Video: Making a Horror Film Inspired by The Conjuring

Welcome to today's video where I'm going to be breaking down my recent short film, The Widow, and just kind of like a director's commentary kind of discussion. And as always, if you haven't seen it, link in the description, and go check it out. Alright, so today I wanted to do something just a little bit different than what I normally do, just because I didn't get as much behind the scenes footage as I normally would have wanted, just because this film was really spontaneous. It was just really last minute, and I just got all my resources and things together, and we just kind of made it. So today I'm going to actually jump on the computer and kind of just watch the film and just kind of commentate on it and just talk about my process of what I was thinking when I was making this film or doing those shots and all that kind of good stuff. So let's go ahead and just jump right into the computer. All right, so The Widow.
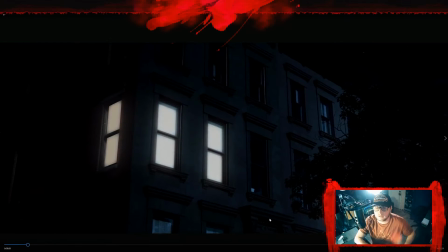46s
Go all the way to the front here. So this shot is actually a stock footage shot. I didn't capture this, and I have a few subscriptions to several different sites that do stock footage, but I thought this was just a good establishing shot to really kind of show where the setting of this film is taking place.
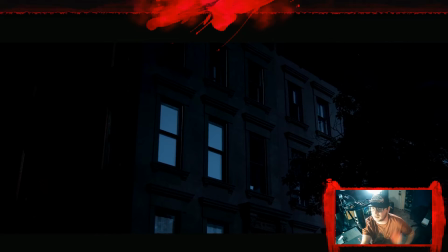66s
Kind of looks like just an apartment, you know, in the middle of the city.
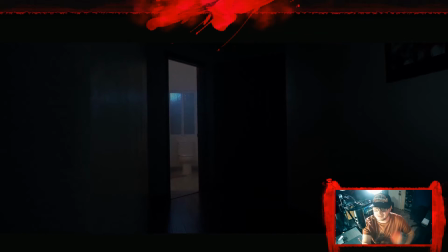70s
And even though I'm not in the city, this location kind of looks like it.
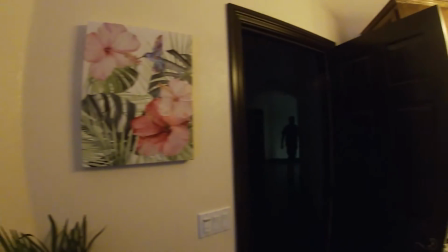75s
It looks just like a big empty apartment. So I really love these shots. You know, you guys know me if you watch my films. I love opening with a nice slider shot, kind of revealing the location and setting the ambience with some sound design.
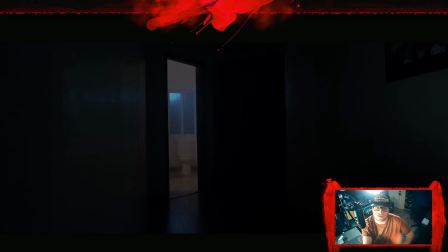88s
So yeah, so that's just a little thing that I love doing.
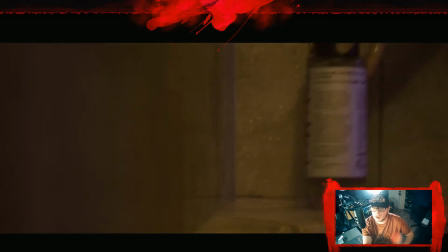93s
Now this shower sequence I actually cut a lot because
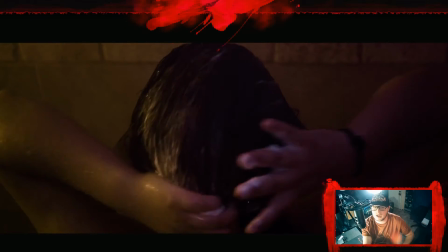98s
I had a few peers and other people look at it and give me some feedback saying that it kind of dragged on too long.
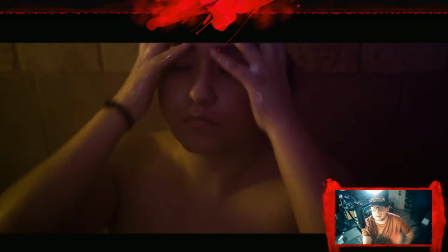105s
And after kind of looking back at it, it kind of did drag on a little too long.
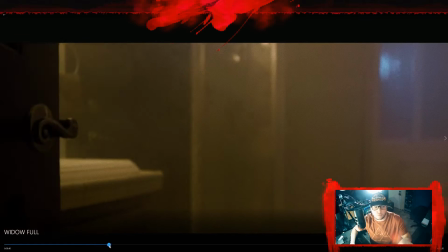109s
So now in the final version, because it took about 1 minute and 20 seconds to get to that shot that you're seeing right here.
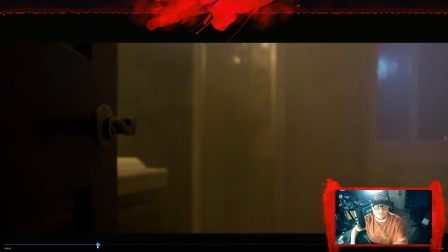118s
So now it only takes roughly about 31,
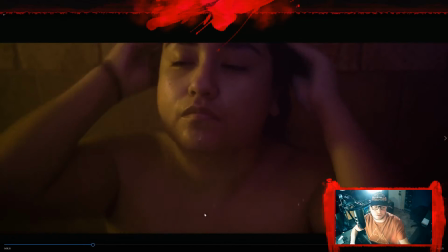123s
32, 33, 34, 35, 36, so about 40 seconds.
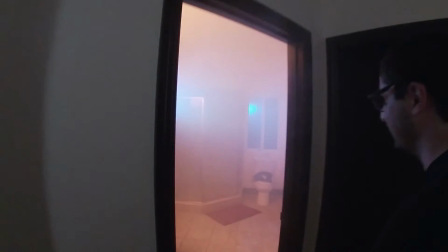127s
Now, so I established my setting, I kind of set the tone, the atmosphere with the sound design and the setting establishing shots.
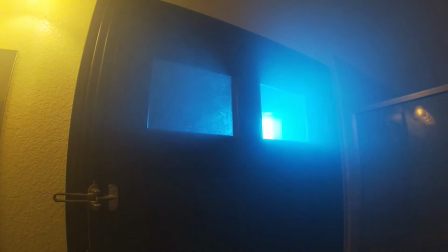136s
And then now we got kind of the first beat here, right when the door, it shows this door and you have that bass hit.
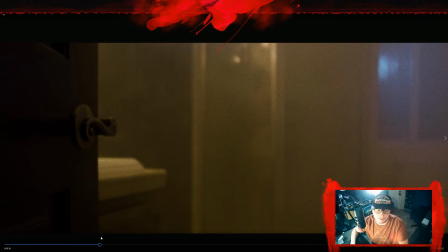142s
And that's why I want you to wear the headphones. So I did a lot of cutting though.
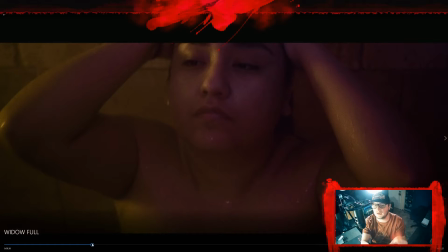146s
I originally, after this shot, I had a shot of her feet and you see like the water and the soap kind of running down into the drain.
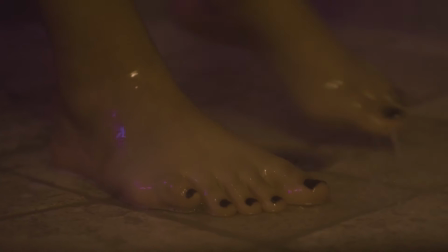152s
Thought it was a really cool looking image, but it just didn't make sense for the pacing. It wasn't really needed.
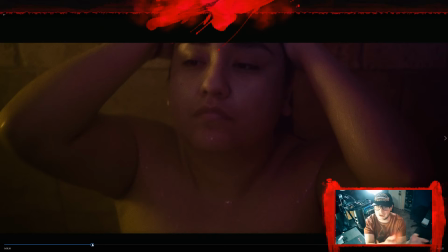157s
I probably could have cut it earlier on as she did the shampoo, but it just didn't feel necessary. It's not an integral part of the film to see, you know, the soap running down the drain and stuff. And then I even had a whole different shot planned out. We actually captured it and it looked really great, but it didn't feel right for the pacing. And it was a shot where I was inside the shower with her and I was kind of like a close-up on her,
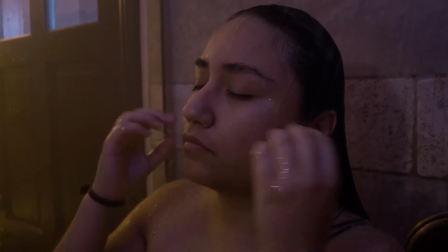181s
a medium close-up, and then I panned all the way into the door. So it revealed the door, but from inside the shower, and it was out of focus.
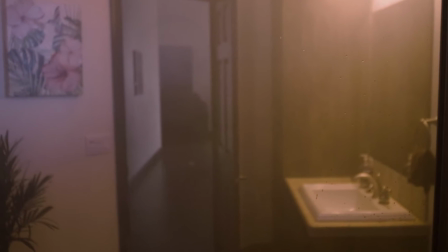189s
And you just saw the creature standing at the end of the hallway. I really liked that shot, but I killed it just for a few main reasons. One, it ruined the pacing, and two, I think when you see the creature so early, and so you see the face so early, it takes away the impact later on.
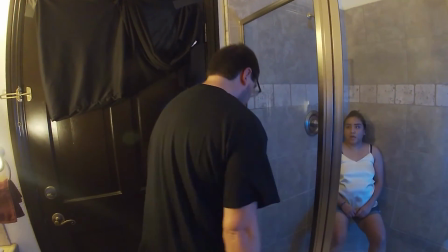204s
So that's just a decision that I made going into the film when I was editing it.
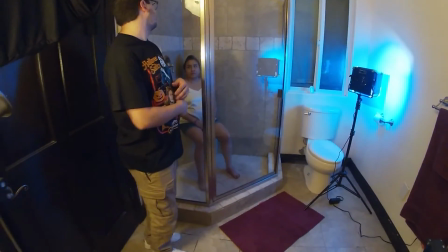208s
I got everything the day of production, just recorded everything that I think I would want on my shot list, but in the editing room, I kind of just made that decision. I think it worked out for the better, just because it did feel like it was ruining the pacing pretty bad.
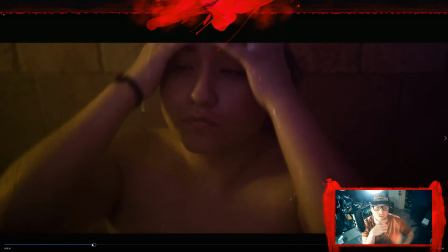223s
It took like a minute 30 just to get out of the shower.
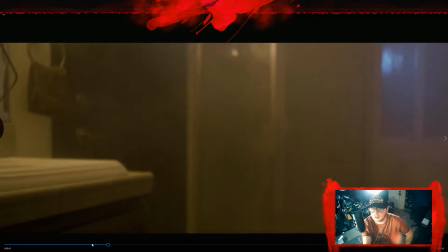230s
Cool audio transition here too, I think.
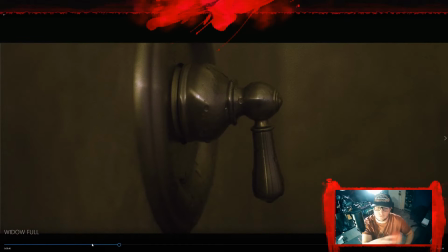235s
I think it's kind of cool. I was trying to do something kind of like Alfred Hitchcock does with some stuff where he has like a weird audio transition. And I know the sounds aren't really related because that's a tea kettle like boiling.
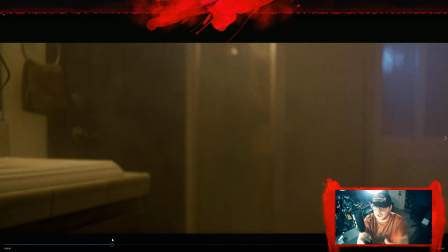247s
But, you know, she's taking a hot shower, it's steamy, so I felt like that kind of fit.
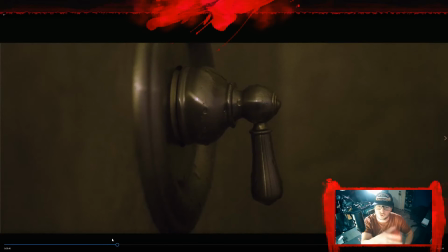252s
I was just trying to get creative and really transition a passage of time. I always have a problem with that in my films where if I want to do like a jump ahead, like cut of time, instead of doing the typical time lapse or seeing the sun go all the way down or something like that, I like sometimes just doing a nice hard cut. But transitioning it with like sound in some way, or doing even maybe a visual transition in some way to show the passages of time. So hopefully this one worked out for me. I could just trying to get creative and just trying to figure out a best way to do it. But also with doing this audio transition, I was trying to condition my audience to know that this film can get pretty loud. So later on, when the scares and all the creepy stuff happens, they know the volume that it can get to. So it's almost conditioning them, getting them ready for when that's about to happen, which is going to be happening pretty soon.
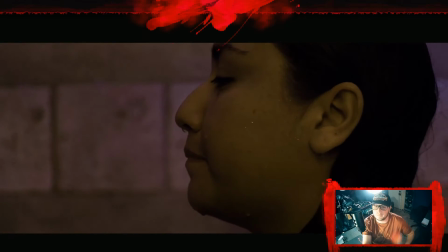306s
So, and then here is coming up is pretty much our second beat of the film, where she sees the door move at the end.
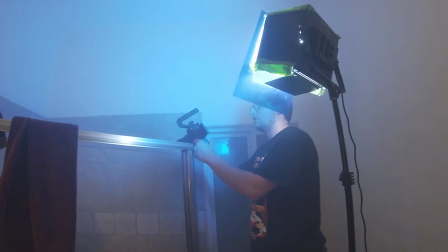317s
So I wanted a motivation for her to leave the shower, and it felt right to get something where she didn't see 100% what it was.
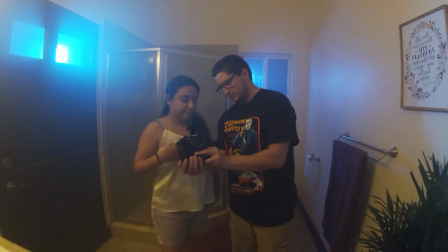325s
Because obviously if she was just standing there and looked and saw the face just at the door, you probably would take a different approach to this.
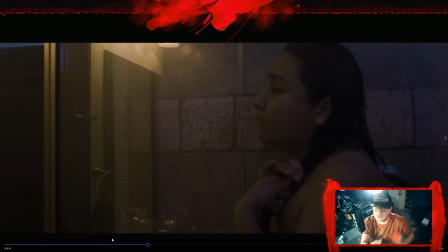332s
But since she didn't see it, she just thought maybe her boyfriend got home or something like that. You know, and that's why she's like, hey babe, is that you? And she didn't really fully see what it was. She just heard a sound. So this gives motivation for her to leave the shower.
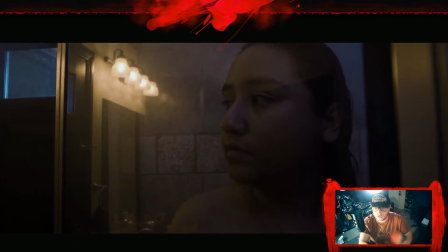345s
So I was trying to get that to flow in the story instead of just, you know,
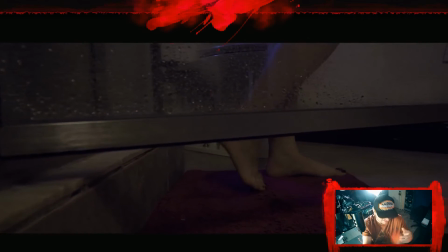350s
how they do in horror movies where they just go down a hallway or do something
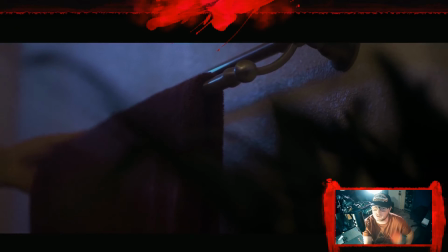355s
stupid when the obvious answer to it would be to not do that.
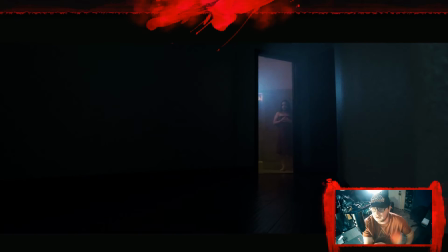361s
But that was my kind of way of doing it. And she never goes fully down the hallway, so not super cliche, hopefully.
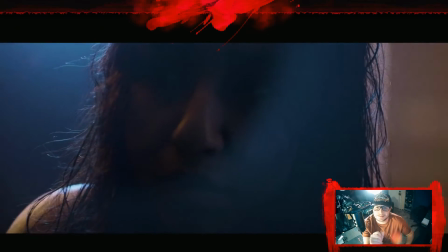370s
But this part here is really where I just let the sound design try to speak for itself.
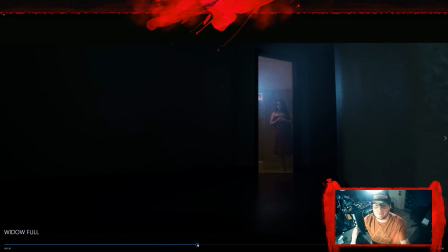376s
And earlier when I was saying I was cutting the beginning of it really tight to get to the scary parts, once I get to these shots hold for a lot longer than the other ones.
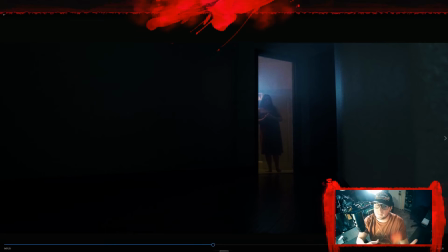389s
And that's to help draw out the suspense. So in the beginning I was cutting everything tight just to get to
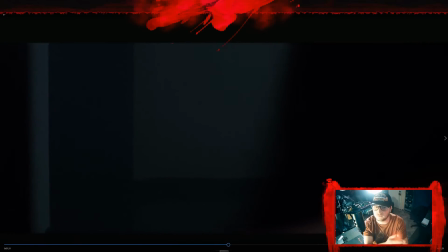397s
the point, since it's not an important integral part of the film to really see her showering for so long. But then once we get to this part, it makes more sense to then let these shots kind of just breathe a little bit and let the sound
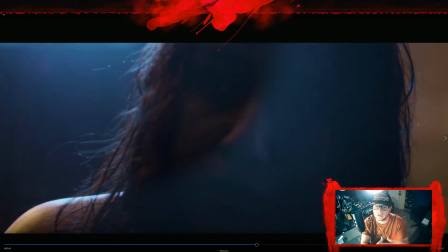408s
design and the environment and the atmosphere really fill in to really get the audience in her shoes.
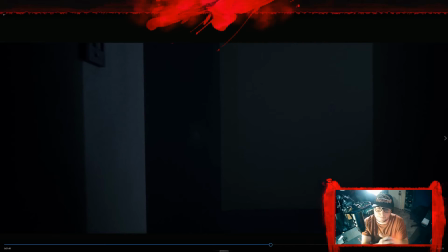And hopefully that was the moment in the film where it really creeped you out, just because that is setting up and trying to earn the jump scare for later on at the end of the film.
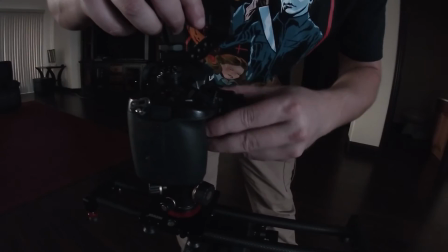436s
So again, with that sequence,
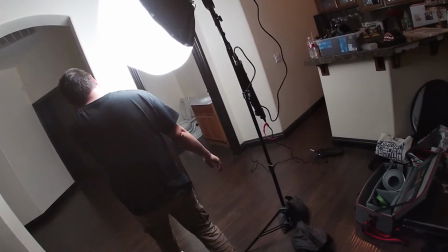439s
I just tried to really let the sound design speak for itself and just let it kind of fill in all of the silence, and all you're doing is hearing her cry, which I think is a very morbid kind of thing you don't want to hear. You don't want to hear someone crying, especially a woman, and it sounds like she's in pain, and it just doesn't sound pleasing. So hopefully those emotions started overcoming you, where you just started feeling kind of weird and queasy in a certain way. But hopefully that worked.
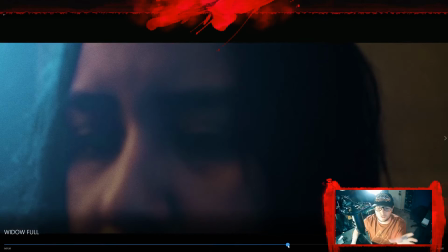466s
And I love those type of shots for all you horror fans out there, like 90s,
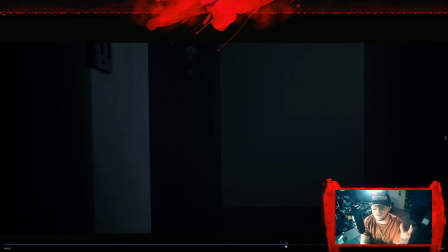472s
even some early 2000s horror where they do that when they have like a POV of the creature and it like speed ramps and comes at you.
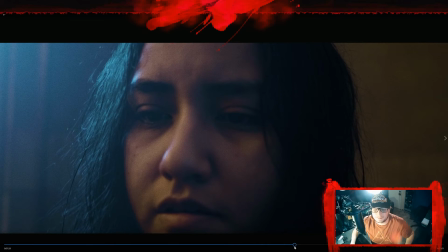479s
That's kind of what I was trying to do there. I just love those type of shots, so I wanted to do my own, interpretation of that.